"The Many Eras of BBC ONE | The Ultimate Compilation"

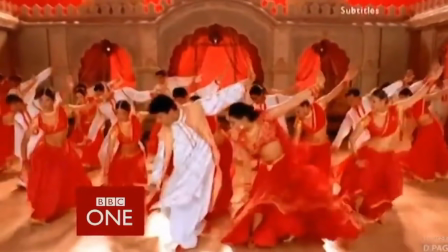3714s
Seeing both colours move and blend together is really nice, and with these dancers being experts in their crafts, it makes the whole thing all the more appealing.
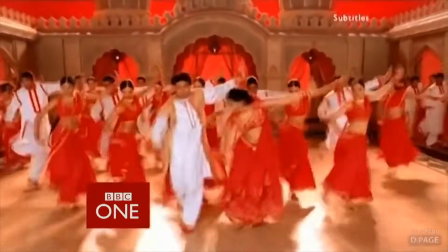3721s
More dancers join the fray as the camera pulls out, revealing the landscape in which this ident is set. I'll touch more on that in just a second.
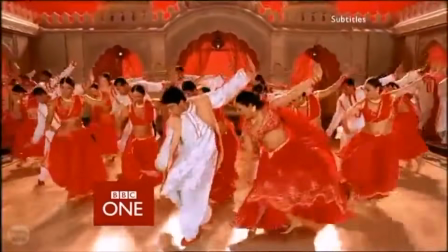3729s An intimate performance from one of the world's biggest music stars tomorrow night on BBC One, Elton John, in session at 10:35.
Bollywood was first seen on TV screens in November of 2002, so quite some time after the rhythm and movement idents debuted.
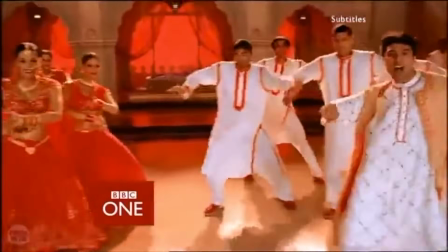3744s
I can't find any information indicating that it was to promote a specific programme, but similar to Tap Dogs,
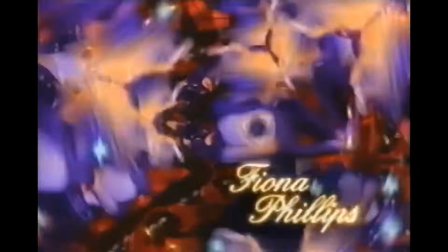3749s
I remember seeing Bollywood quite frequently on Saturdays, often before what would become the Beeb's biggest show of the weekend,
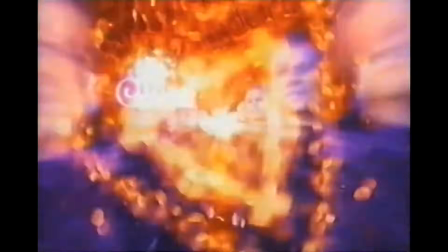3755s
Strictly Come Dancing. With dance being such a key element of the ident set, Bollywood felt and still feels like a natural fit amongst the bunch,
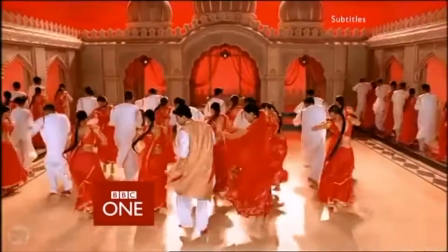3762s
giving Indian culture the chance to take centre stage and in spectacular fashion.
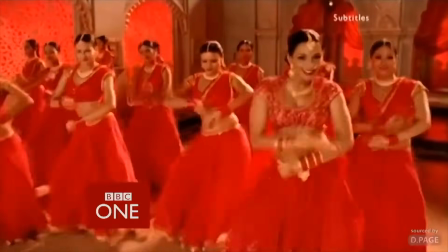3766s
The music thankfully matches the visuals, with the soundscape sounding very akin to what you'd hear in a Bollywood film, particularly during the musical numbers.
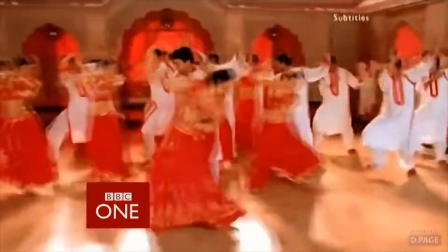3773s
However, despite all the praise I've heaped on so far, I do have one main criticism to share.
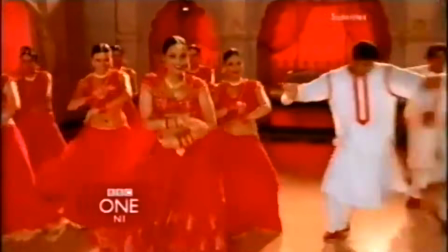As the camera pulls back, we can see that the set that's been put up again reflects a location that you'd see within India itself,
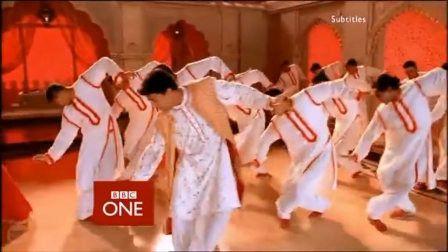3794s
with a red backdrop taking up most of the screen space. Whilst honouring the Indian culture is appreciated, I don't see why an ident like this couldn't have actually been filmed in India.
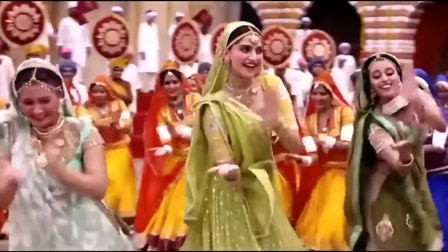3803s
Now, I have no idea what the budgets were for things like this, but given that the BBC has various teams stationed around the world,
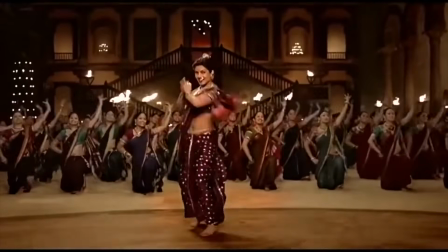3809s
I'd like to think that even in 2002, it wouldn't have been impossible for a small crew to film some dancers amongst an iconic Indian landmark at the very least.
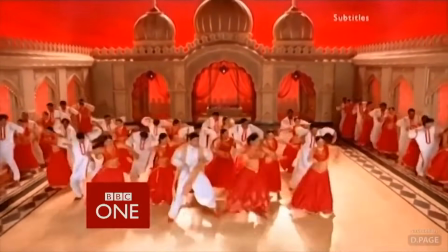3817s
I know red is the main colour for the set, but to me, that big backdrop we see by the end is just a bit of overkill.
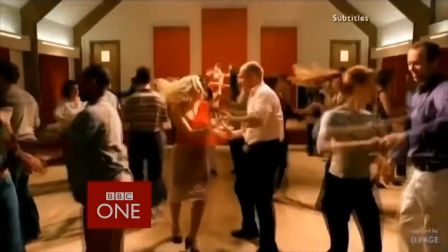3822s
Despite my issues with the set, the main element, the dancing, works superbly.
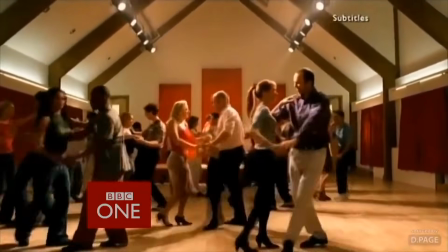3826s
Like the other dance-based sequences we've looked at so far, the precision and passion of the dancers bursts through the screen, and really makes the whole ident feel that much more appealing and watchable.
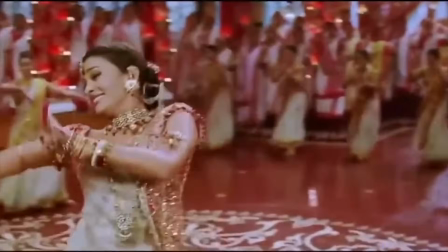3835s
Indian culture, including Bollywood, is very fascinating to delve into,
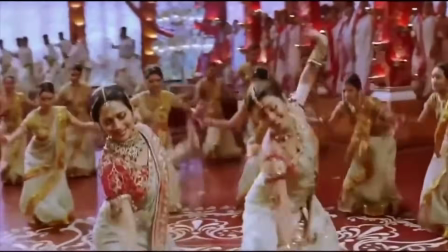3840s
and it makes me wish that each ident from Rhythm and Movement could have focused on a different culture from different countries.
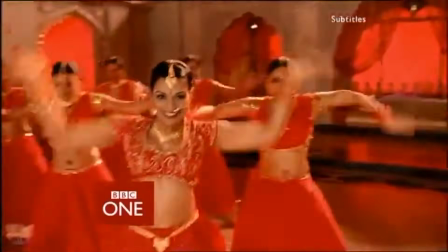3845s
But as it stands, Bollywood remains a nice window into one of India's biggest successes in the entertainment industry.
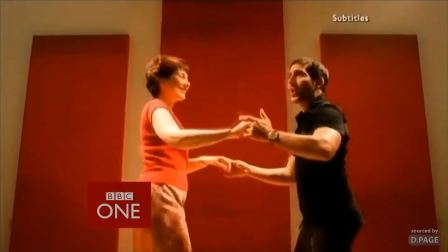3853s
What better way to exemplify rhythm and movement than via the medium of dance?
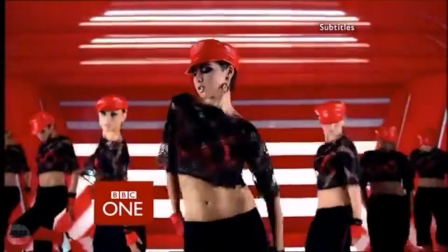3857s
Ballet, salsa, or the slick choreography of a music video are just a few examples that we've viewed so far.
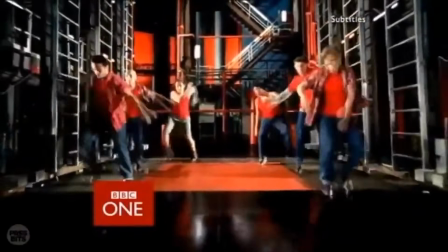3863s
But now we head back to the ballroom to take a look at another favourite technique amongst the Strictly crowd, the tango.
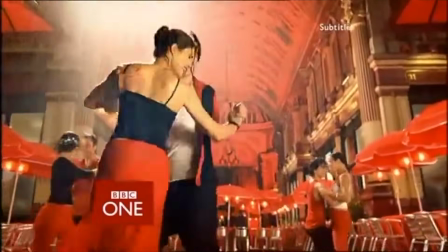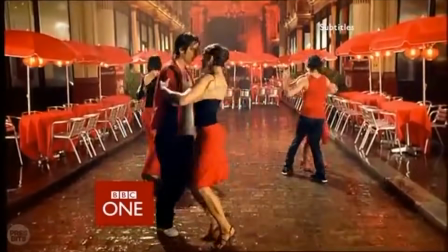3879s Join Boise and Marlene down on the farm with the green grass at 8:30. Very eloquent indeed.
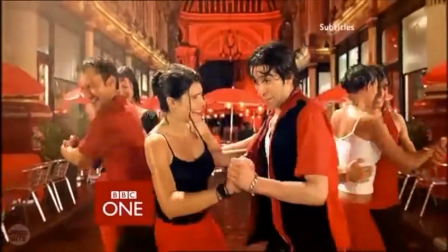3885s
The setting for this ident is Leadenhall Market, located in the City of London.
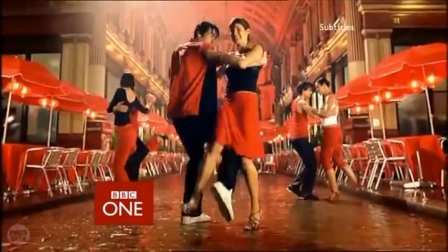3890s
Here we see a trio of couples take to the streets to dance a tango, supposedly under the element of pouring rain.
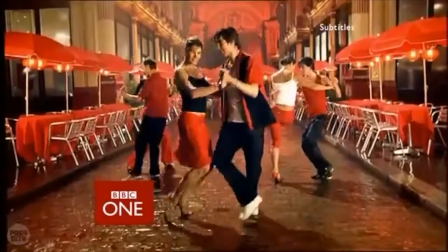3896s
Right from the get-go, we can see the common themes of this ident set carry on over to this sequence as well,
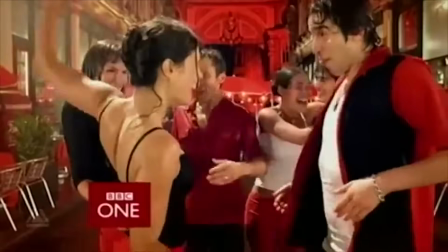3901s
namely the predominance of red in the colour scheme and the incorporation of the recurring musical motif.
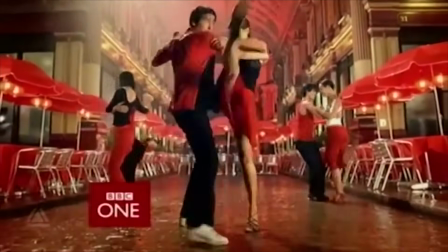3906s
Although admittedly this time it's a lot more subtle, more suited to a tango absolutely, but perhaps not as obvious to the ear as some of the other variants.
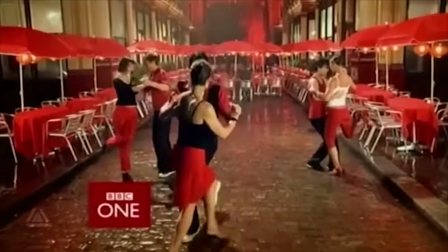3913s
But outside of this visual and audio constant, the major factor to always look at with an ident like this is the dancing itself.
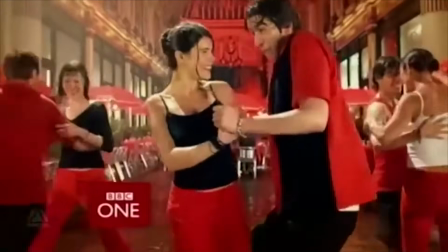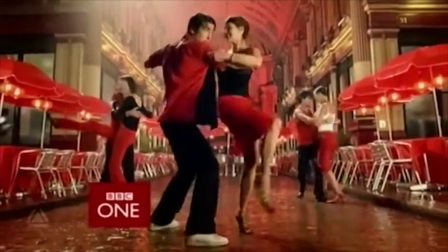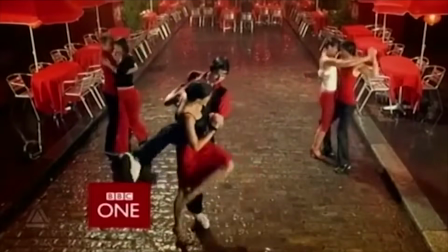The trio of couples we see dance execute the moves superbly, just as the other artists did in their respective idents.
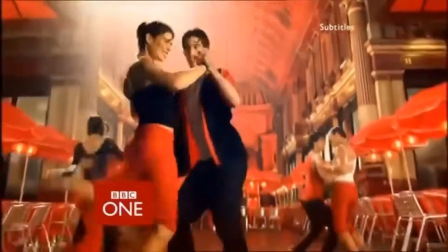3942s
I can't see as much variety in the people themselves compared to a sequence like Salsa, but ultimately,
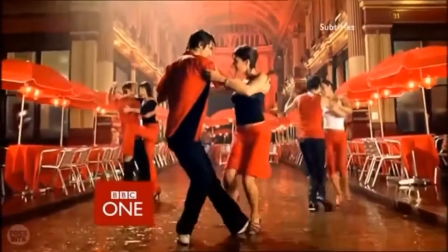3947s
if they had filled these streets with couples, combined with the scenery, it may have felt a little bit overcrowded.
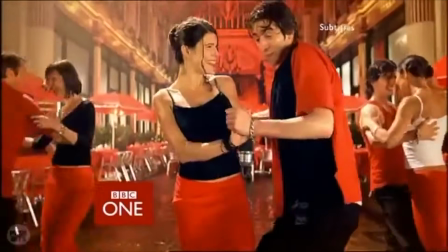3952s
I like that the camera showcases all three, but in a similar critique to some of the other dance idents,
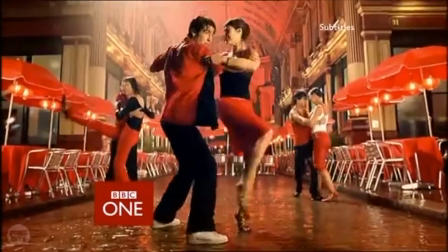3957s
I wish the camera would move around the different couples individually, focusing on how each of them expresses themselves differently.